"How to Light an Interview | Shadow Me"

Hey, what's up? I'm Max. I'm the content creator for Amaran. Today, I'm showing you how to set up an interview in a real-world scenario. And at the end of the video, we're doing a light giveaway, so make sure to stick around for that. Let's get into the setup. Oh, hey. Didn't see you there. Today, we're shooting an interview with an artist in the Arts District here in downtown LA. You might even see a little bit of the behind the scenes on the back to set shoot over on Aperture's channel. You can watch that over here. Follow me. Let's go check out the space.
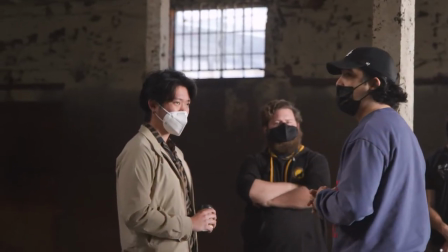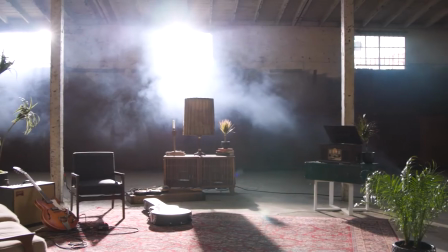So here we are in this beautiful loft upstairs from the main BTS shoot.
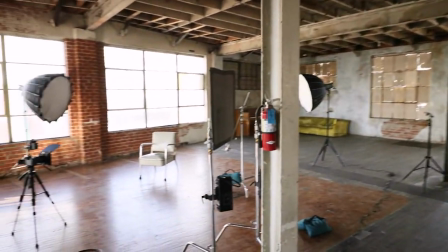There's a lot of natural light coming in through these windows, a lot of textures to play with.
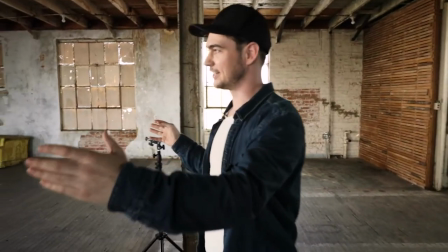It's very like Fight Club-esque, I would say. We really like this angle over here. And we're rocking an EOS R for the interview shot, have a couple Amaran lights.
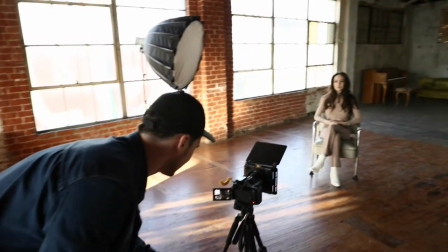So let's see what it looks like. So here's a shot that I like. If you take a close look at this, it's pretty underexposed right now.
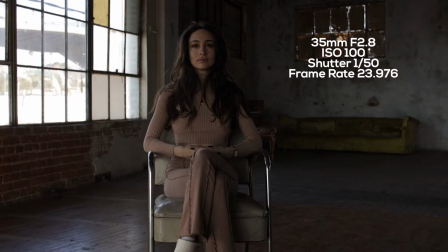But it is a beautiful angle, especially with that soft lighting hitting her through the window. But I think we can do a little bit better.
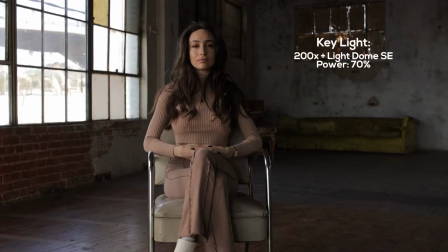We've got this at 70%, 5,500 Kelvin, trying to mimic that daylight that's coming through the windows.
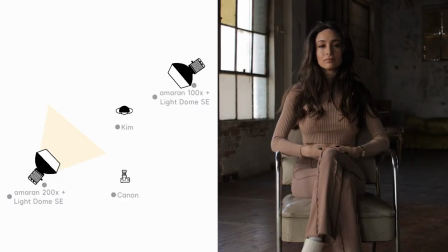Now we've got a nice key on the left side of her face. We could leave it like this. That's a very dramatic look with the deep shadows.
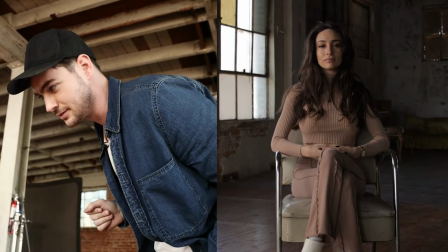But I think we can also add in a little bit of fill and see what that looks like as well. So we're gonna go check out what this 100X looks like.
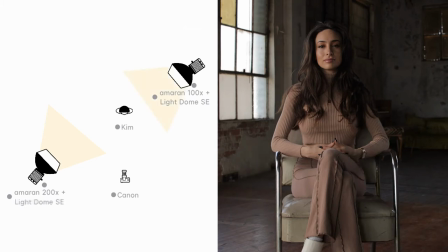Kind of like a rim light, a little bit of a fill. We've got this on 5,500 Kelvin as well, on 100%.
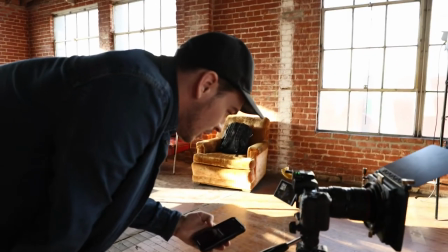Now, I've also got them linked up to Sidus, so while I'm previewing this, I can adjust everything on the fly.
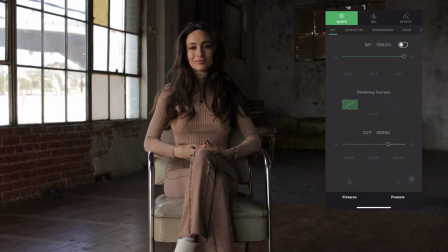So there it is with the rim light off, and here it is with it on, and here it is with the rim light off.
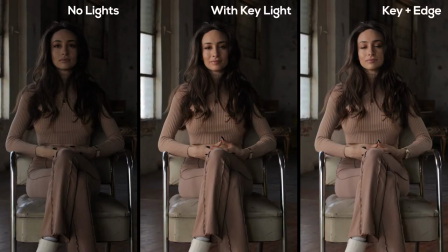Now, this is subjective on which one you like better. I like it with more of just the shadows on the side of her face. We ended up having to break for lunch because we were working on the back to set shoot. This is a perfect example of how things don't always go as you planned when you're making content. You gotta be ready to adapt. With that said, we came back at night and reset the shot for kind of a grungy night interview.
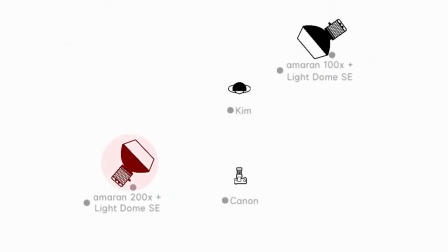First things first, we need a key light. We've got a 200X over there. We're going to control it with Sidus Link. We can do it all wirelessly through your phone. We'll see what the key light looks like and go from there. Striking, which is another film term.
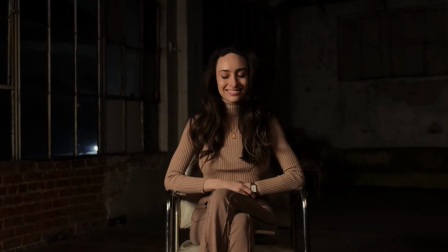I'll pop that up right there for the definition for you. Striking. We've got it on an intensity of 36%. We'll kind of play around there and maybe mess around with the white balance too. If we look at Kim, right now it's at 3200 Kelvin. That's very close to tungsten. It's pretty warm. We can go all the way up to 6,500 Kelvin. Now remember, lighting, art, and your own style, it's all subjective. When we're shooting something in the evening like this, I like a warmer look.
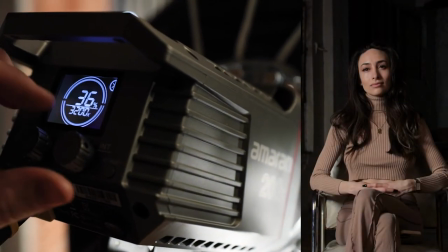So I ended up going back to 3,200 Kelvin, and don't forget,
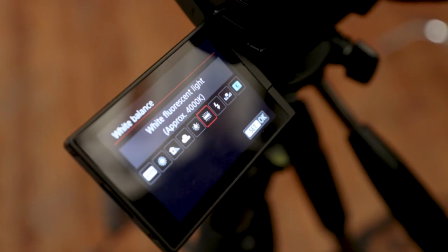set your camera to a manual white balance as well, and make sure that your Kelvins match between your lights and your camera. Next, we kicked off the work light we were using to set up the shot, and I want you to see exactly what difference each light makes.
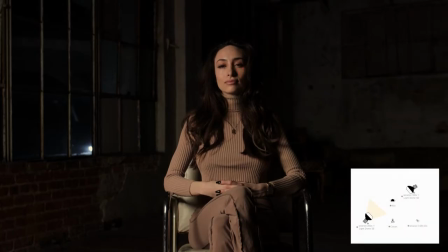Here's just the key light with the Rembrandt style shadow. Next, we kicked on the edge light to help separate Kim from the background. Right after that, we kicked on the COB60 as a nice fill light to soften those shadows.
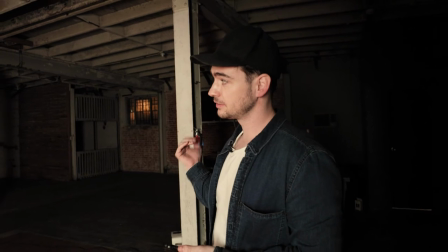This looks great just with the key light, a little bit of a fill, an edge light, but I'd love to add some color into the background as well.
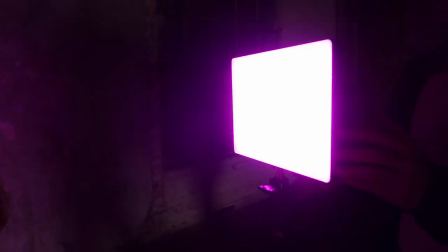So we got a P60C pointed into that corner over there. These P60C panels are perfect for the job, but you might even be able to get away with one of those Aperture MCs.
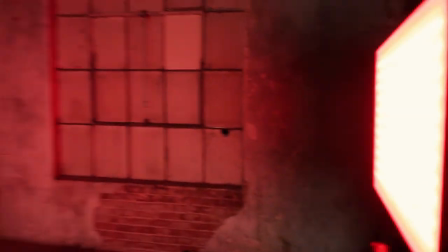You have so many color options with these panels and you can have a lot of fun with them. Before we get to the final test recording, let me show you exactly what each light does.
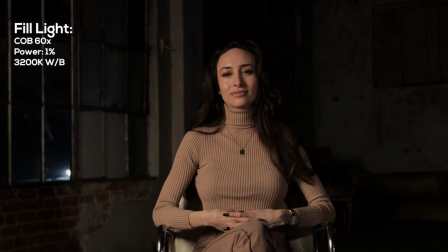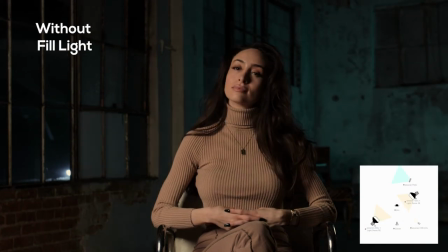The last thing I want to worry about is the audio. So we're going to pop this lav onto her collar and see what it sounds like and get a little test recording.
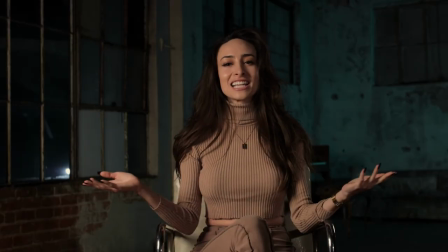Hi guys, my name is Kim.